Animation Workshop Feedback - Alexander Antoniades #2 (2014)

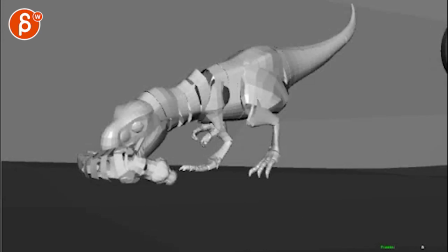[16:10]
And you know, the thing is, and this is because the supervisor on Jurassic Park 4, that she showed us some sketches and stuff where he was kind of redrawing some things, and he had a lot of the tail actually down,
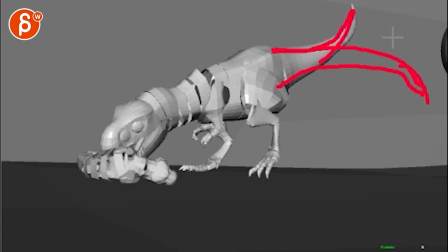[16:27]
and he reserved these guys really just for specific action poses and tension and everything. And you know, he's relaxed, kind of looking around, he's eating. I think we can reflect that in the tail by keeping this low, so it's more in this kind of pose,
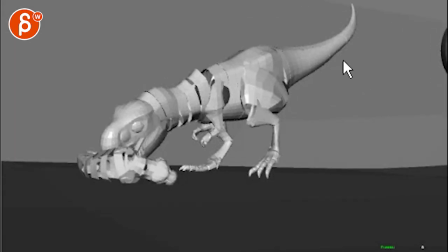[16:45]
and then you can bring this up here, which at this point would be the first type of contrast. So it's kind of lowish, and then you can have maybe a little bit side to side,
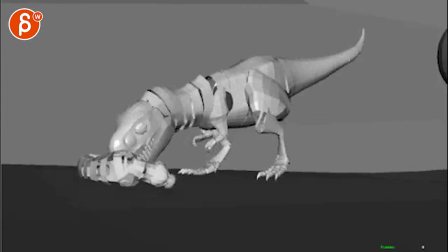[16:55]
come back down to but he's low here.
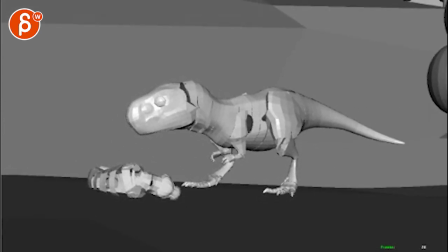[17:00]
As he goes back, he does a little side the way you have it coming towards here.
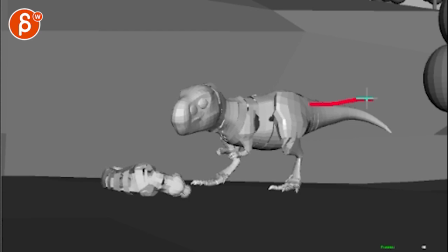[17:06]
So imagine before that, like, he was a bit more like this, right, down, and then coming to this way, you might even curl a little bit more, so you have somewhere to go, hook into this that you have here,
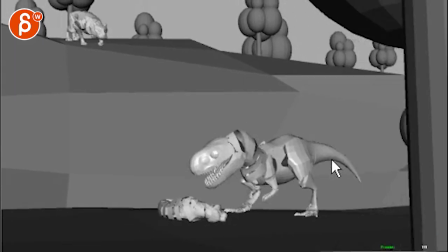[17:19]
keep this the way you have it, that's cool. And then keep it like that.
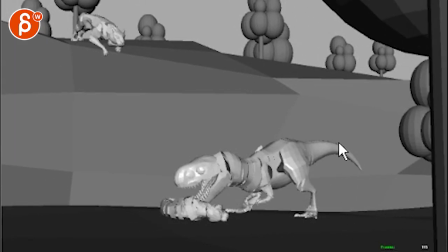[17:23]
Like, that's kind of a, that's a cool pose for the very beginning.
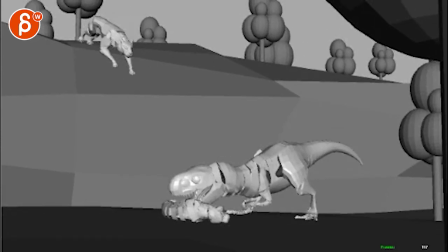[17:26]
And instead of going up here, you would go back and swing it a bit more towards us. It's kind of a, it's still kind of a downwards curl. So that way, again, overall, he has that kind of relaxed pose. You know, that's a lot of muscle and whatever fat, I don't know.
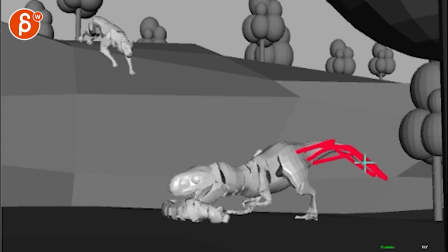[17:45]
So it's a lot of weight on it. Oh, my mouse is freaking out. So it's like you have it here. It's more this type of thing. And then once he gets attacked, tail can go back up and do more aggressive swings. I think that could be a cool contrast.
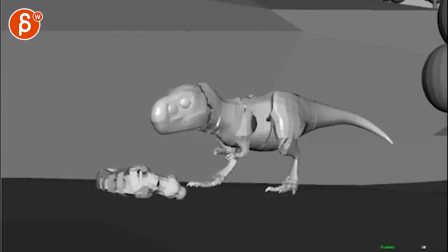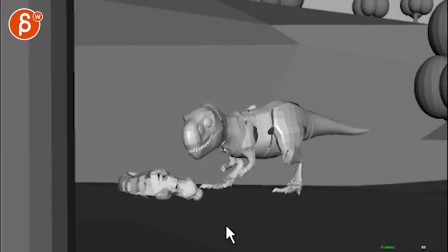[18:04]
And then as he goes forward, if you take that little step here on this guy, then as you get into your detail stuff, you can have a little toe up on this and then back down, you know, where it's kind of a re-grab almost, like you're
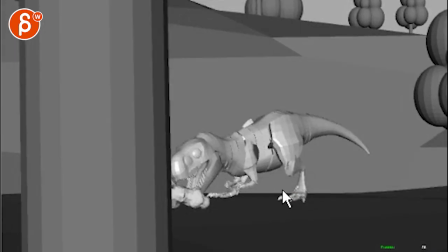[18:19]
re-digging into the soil, just a little tiny little adjustment, so it's not just always flat, flat, flat in here.
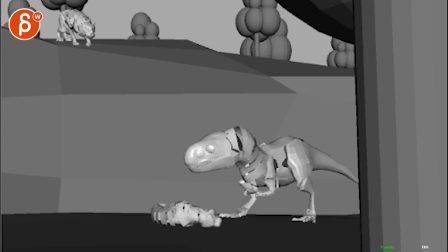[18:26]
Also, as he goes back here, you would then have a little bit, you know, as he moves back and potentially a bit sideways, you would have a slight tilt over this way on the foot. So like this part of the toe will be flattened, but then this guy here will be a bit higher, if that makes sense, right?
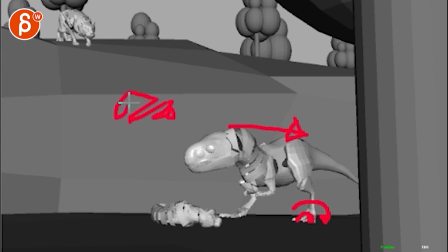[18:44]
So it's kind of flattened here. This guy is more like that, and then the other guy starts to have this pose because the whole thing here rotated this way, if that makes sense. And then you got the rest of the foot. I don't know why my drawings have a delay. Good times. Yeah.
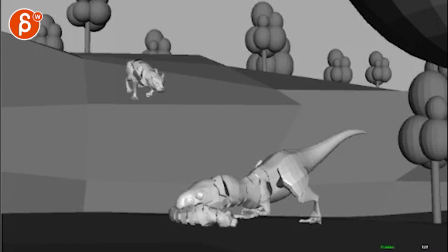[19:06]
I think that is it. Yeah. As always, let me know if you got any questions and if something makes no sense. But that's it for me. Nice work. All right. There's an email. You can sign up. You can start whenever you want. You can submit whenever you want. You get 16 submissions. Either way, a like and subscribe would be awesome. All right. Thank you.